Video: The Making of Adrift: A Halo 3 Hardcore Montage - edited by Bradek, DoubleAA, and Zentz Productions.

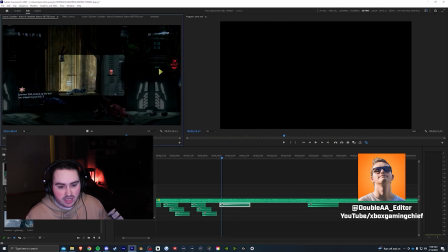So I pretty much laid out all of the sniper shots, the battle rifle shots, because with the audio on the timeline first, visually, I can actually see if the shot sound effect files are too close together or too far apart.
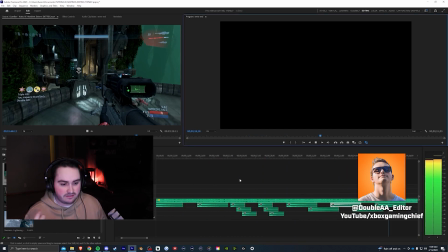I like just going through the process of listening to see if it sounds good first.
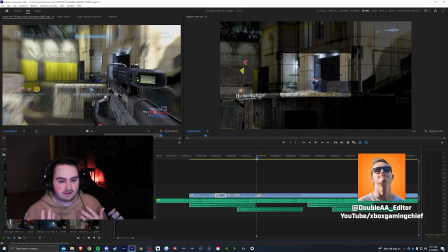And then the clips can actually kind of fall into place visually too. So that's what I did first.
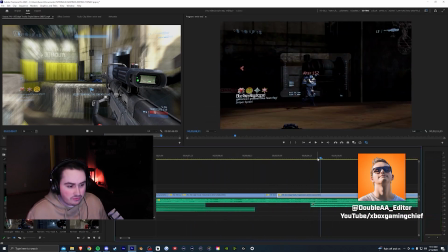One thing I like to do a lot, I think more people should do more often, is I sync a lot of movement points.
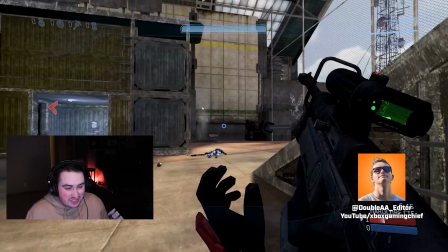While I do think it's better to use speed ramping and have
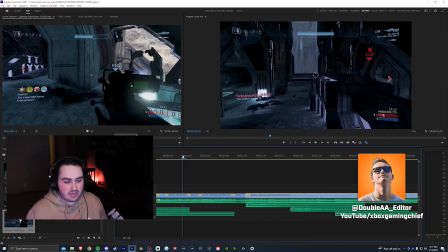gradual slowing down or gradually speeding up and what have you, I'm lazy.
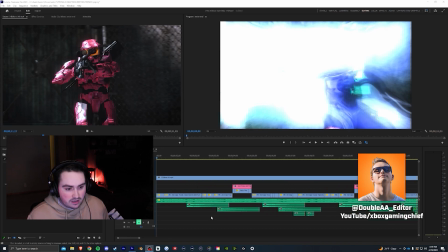So I just took specific points of the clips where I needed to speed it up, and I would just cut it up, speed it up, and have it kind of as a sync point beat rather than using a whole speed ramp graph.
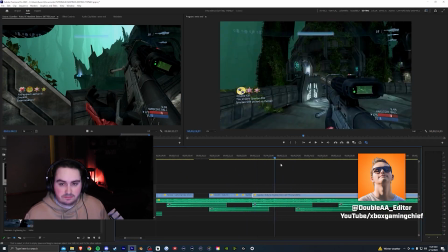And then I left room for a few angles just because I wanted to include some angles into this,
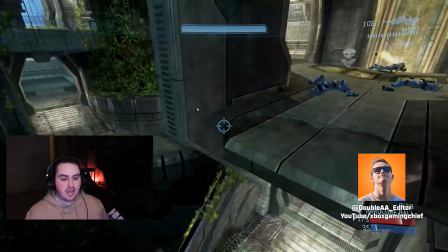but also there was a few parts in a few of the clips where I didn't want to have it drag out and be super slow at a part in between shots.
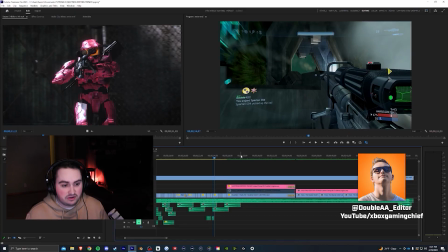And then when it came to the angles, it could take anywhere from 10 minutes to 2 hours just for one angle. And I think I finished all of these in a matter of an hour total. With the angles, there was one really interesting transition that I did.
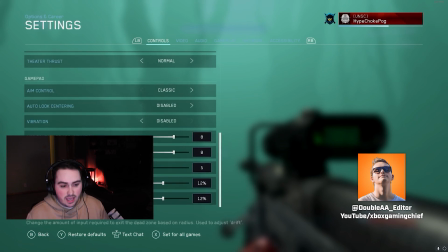It's one of those things where it just came to me and I was like, hey, that could look cool, where the camera pans back,
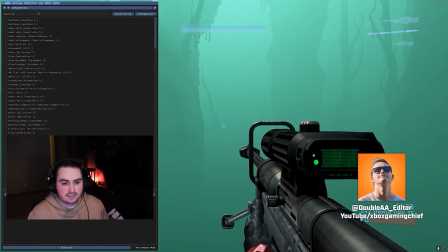cuts to the next shot, and hey, let's have him switch to the BR at the start of the next clip.
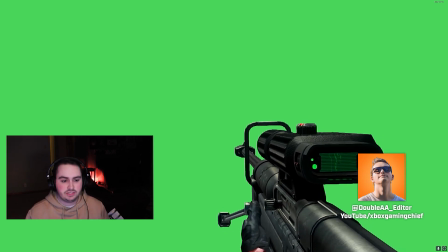The snipe to BR transition where he switches, it's not master or anything, it's using,
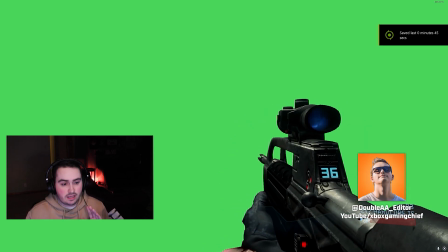and you'll see this in the other footage that I gave, it's using reshade using, I think it's the chroma key effect,
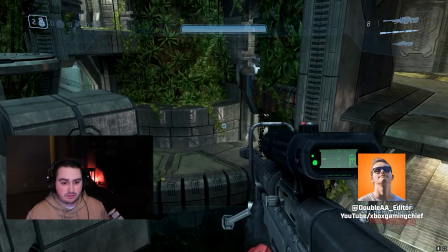which is pretty much just a green screen. So I use that to get a green screen cutout of the snipe switching to a BR.
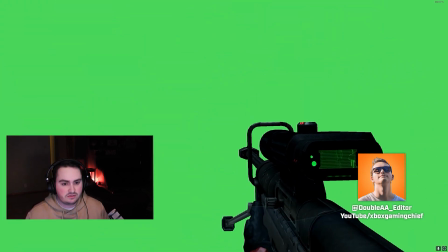And then I tweak the color correction a little bit so it kind of tries to fit with the maps a little bit, because it's not always perfect when you do that.
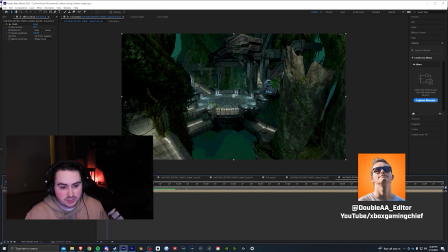When it came to the eventual color correction, I kind of went for a slightly bluer tone.
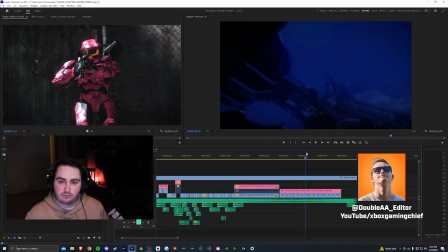I made it very dark where it's illuminating some of the highlights, but the highlights are blue. At the very end of my section, or right after my section of the song ends, when the next editor will finish off the song, it ends on a drop, or it starts on a drop. I kind of wanted it to be this soul, slow, blue, alone
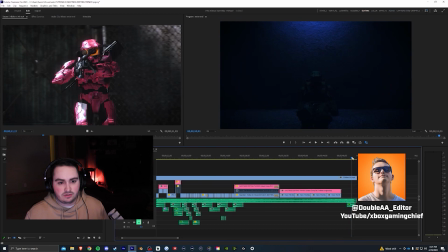atmosphere that right at the end lights up a little bit, and that's with the 3D sequence, which I will get to in a minute.
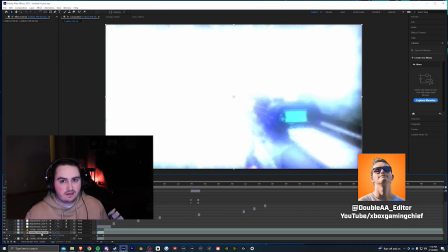This effect right here, I kind of thought it would be cool to either have a clear
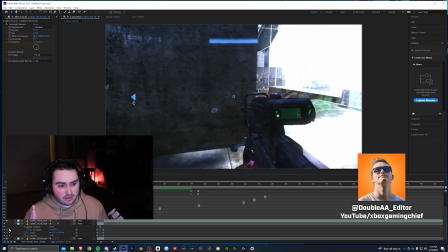indication of my part of the song starting, or I don't know, I haven't seen his part.
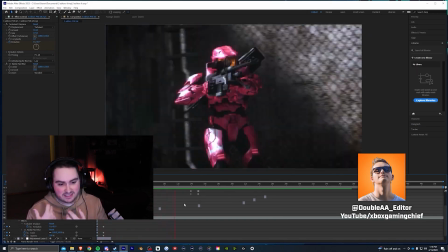It's possible this lines up perfectly and fades together beautifully. I don't know.
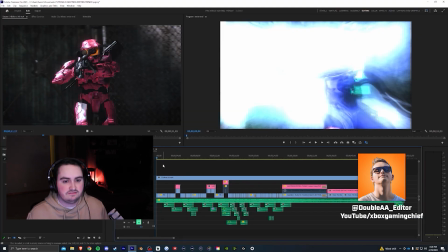We'll just have to see. But I use that to kind of just bring my section of the edit together.
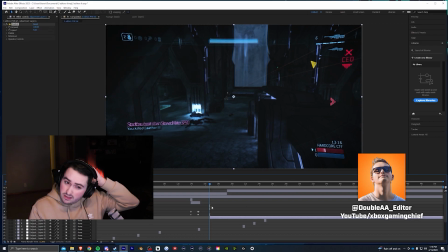This effect right here was using a colorama and I think the Twitch effect in a few blending modes.
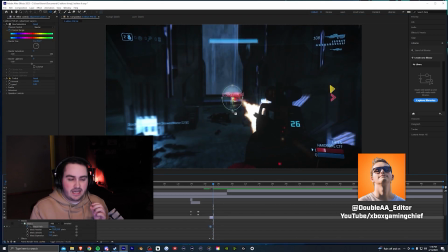And this was to simulate, there's this kind of weird, I don't even know how to describe it,
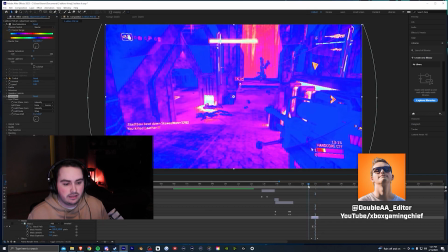but there's this weird sound in the song, which I wanted to highlight.
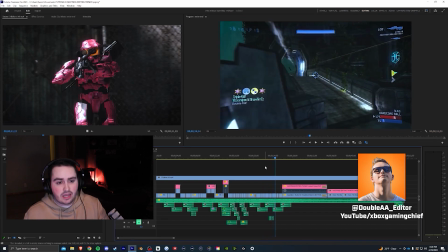So that's why that was there. The last thing I did was I went and just retouched up the audio, and that's always something I do. If I wanted to add metal audio or whooshes or little grenade throw sound effects or things like that, that's at the very end where I will go and put those together. And one of the things I did was I added a whoosh sound.
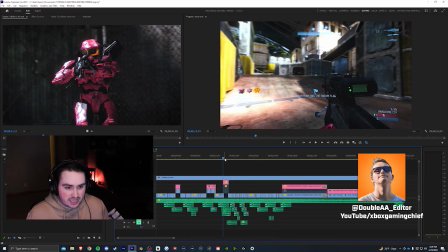I think 2 whoosh sounds actually to the transition here.
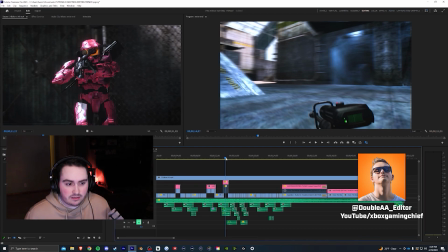One little tip, I know this is more of a breakdown rather than a tutorial, but I'm going to go into tutorial mode for a minute. If you have kind of a basic whoosh sound, which I do,
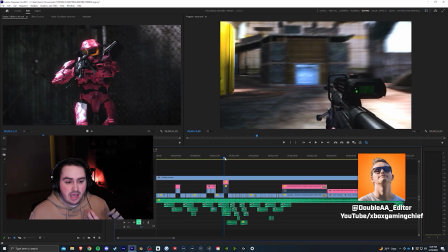one thing you can do is if you just add a bass boost effect and a low pass effect, that can actually help kind of blend it together a little bit.
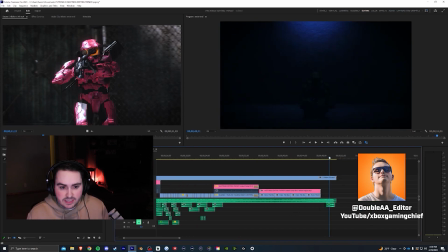And then the very last thing is this little 3D sequence at the end. Little scene that kind of goes with the theme.
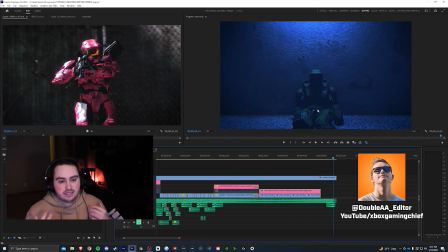The Spartan is kind of sitting there. He's kind of alone.